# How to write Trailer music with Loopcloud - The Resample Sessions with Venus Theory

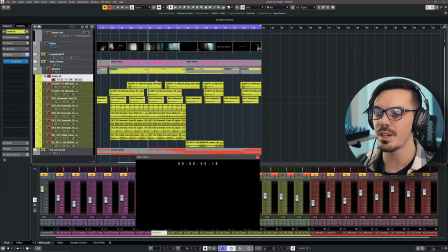So by providing a sense of building and tension and release, we've got something pretty sparse here at the beginning,
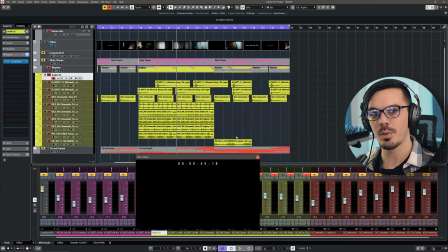starts to build, super epic, pretty epic, but not as epic, and then really, really sparse, but it sounds even bigger because there's nothing competing for the attention at that point. So with that said, once we've got all our drums rocking and rolling here,
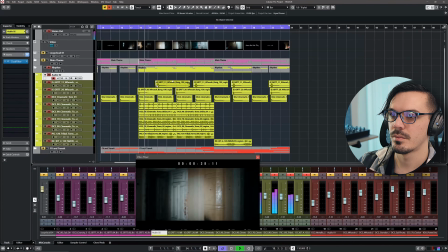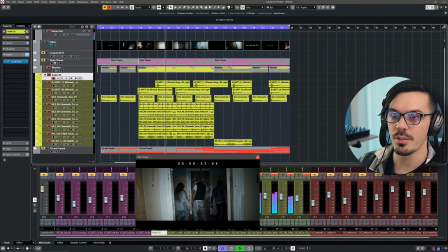sounds pretty cool. Let's bring in the main theme.
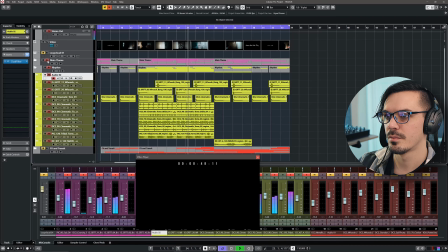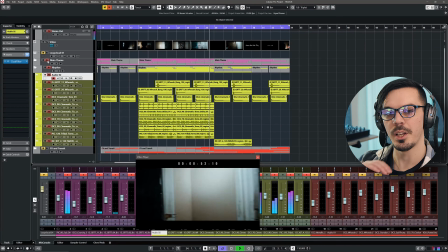We're gonna release the tension now.
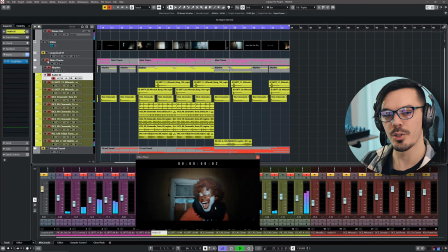Steal some pacing. Big impact. And stinger. But you see how dramatic and huge that felt because there's nothing in the way of it.
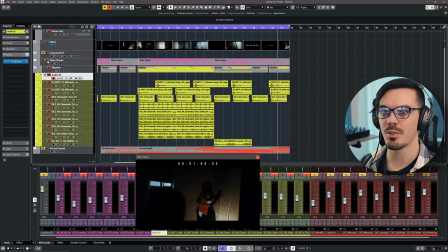So it's a really important idea that I think makes for much more effective pieces of music.
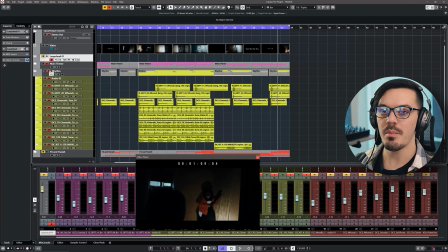With all this stuff done and out of the way, we've got pretty much a completed idea, and it's starting to sound really, really good,
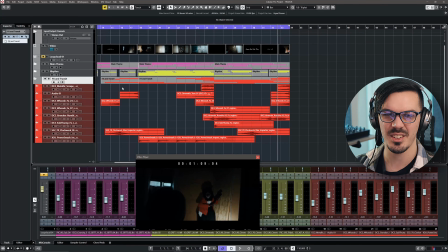but it needs that little bit of Hollywood fairy dust and just cool little bits of exciting stuff going on. And that is where the effects and transitions come in. So I've got lots of interesting stuff here.
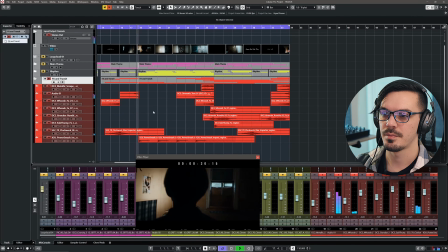Lots of cool textures. Big metal hits. We've got this huge rise.
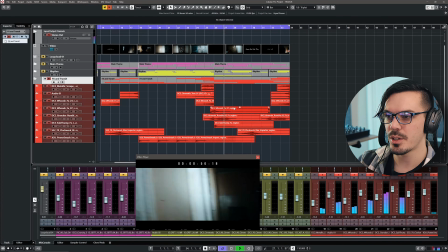Little combinations and layers of things.
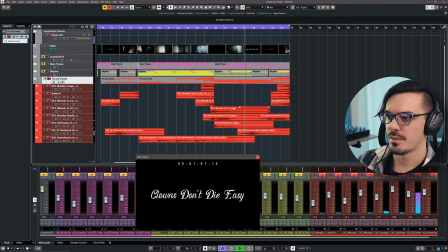Pretty cool. Leads us out. Big rise, bass drop.
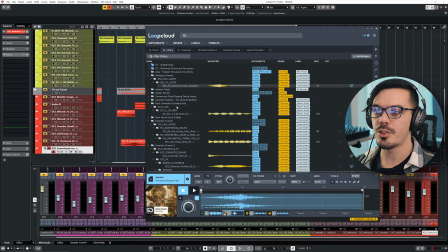And this is the stuff I find that really sells an idea. For these transitions and other effects, I went through quite a few sample packs and found a couple here. Analog Cinema had a couple really good sounds. I've got the Dark Cinematic Orchestra kits here that provides a couple of other things, and that was really where I built all of these little transitional effects from.
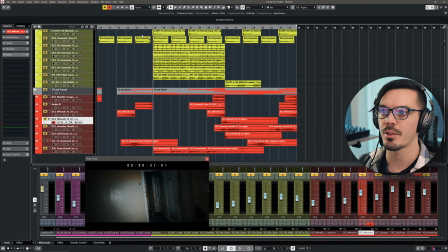So we've got a lot of different stuff here. We've got this like clock riser, which is a combination of a riser and an impact. Sounds pretty cool, you know, nice deep subby tone. We've got some whooshes here that have some really interesting texture and movement to them.
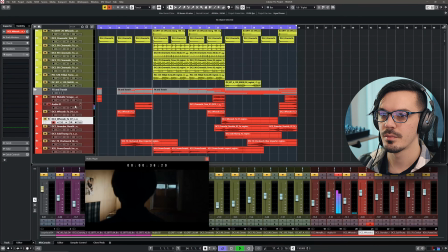We've got another one right here. That one is just a impact that I reversed.
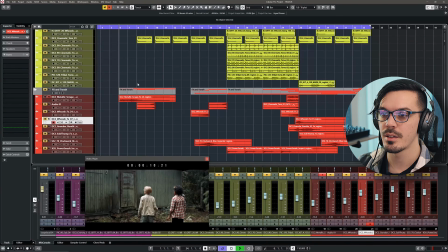We've also got a metallic scrape here. Really creepy.
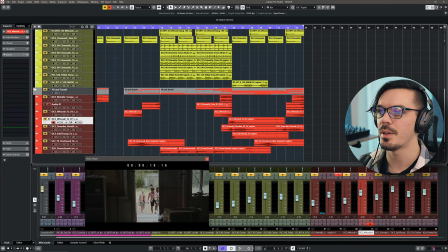Over here as well, I've got the Dramatic Cinema tom. I took one of those tom hits that we used to punctuate everything here, just time stretched it a bit and reversed it.
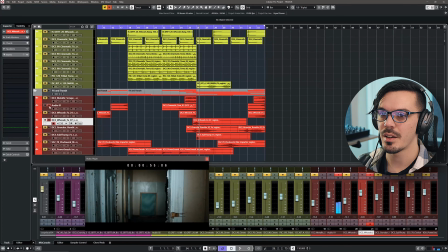Which sounds really, really cool and intimidating. We've got some from Dramatic Cinema 2 here. We've got another whoosh hit.
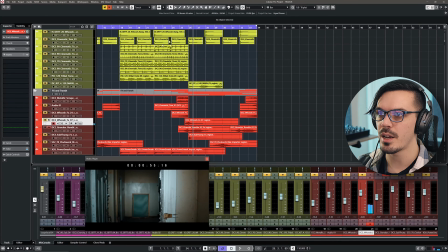Has a cool metal feel. This granular rumble one is really interesting.
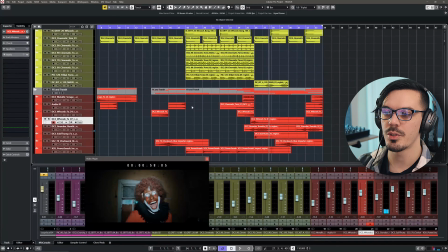And the main thing I was looking for here to fill this out was just a lot of stuff that fit the theme.
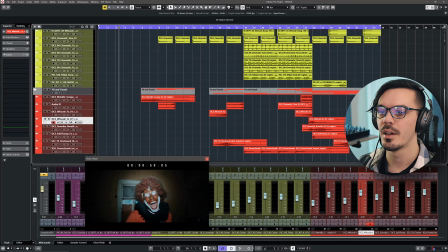In this case, we've got, if we roll back to the beginning here, they're going to like an abandoned building or something, so it's probably old and rusty, it's probably big and empty, so we want things that feel like the environment. We want things that are creepy, we want metal, we want rusty, we want big, empty,
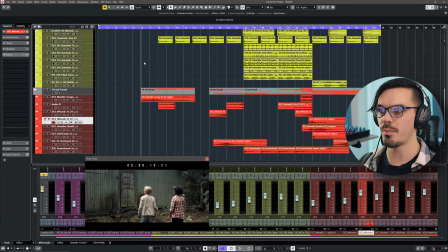powerful impacts and transitions, we want big, powerful sub-hits and lots of little things like that. So anything we can do to enhance things based on this visual theme is going to help sell the idea.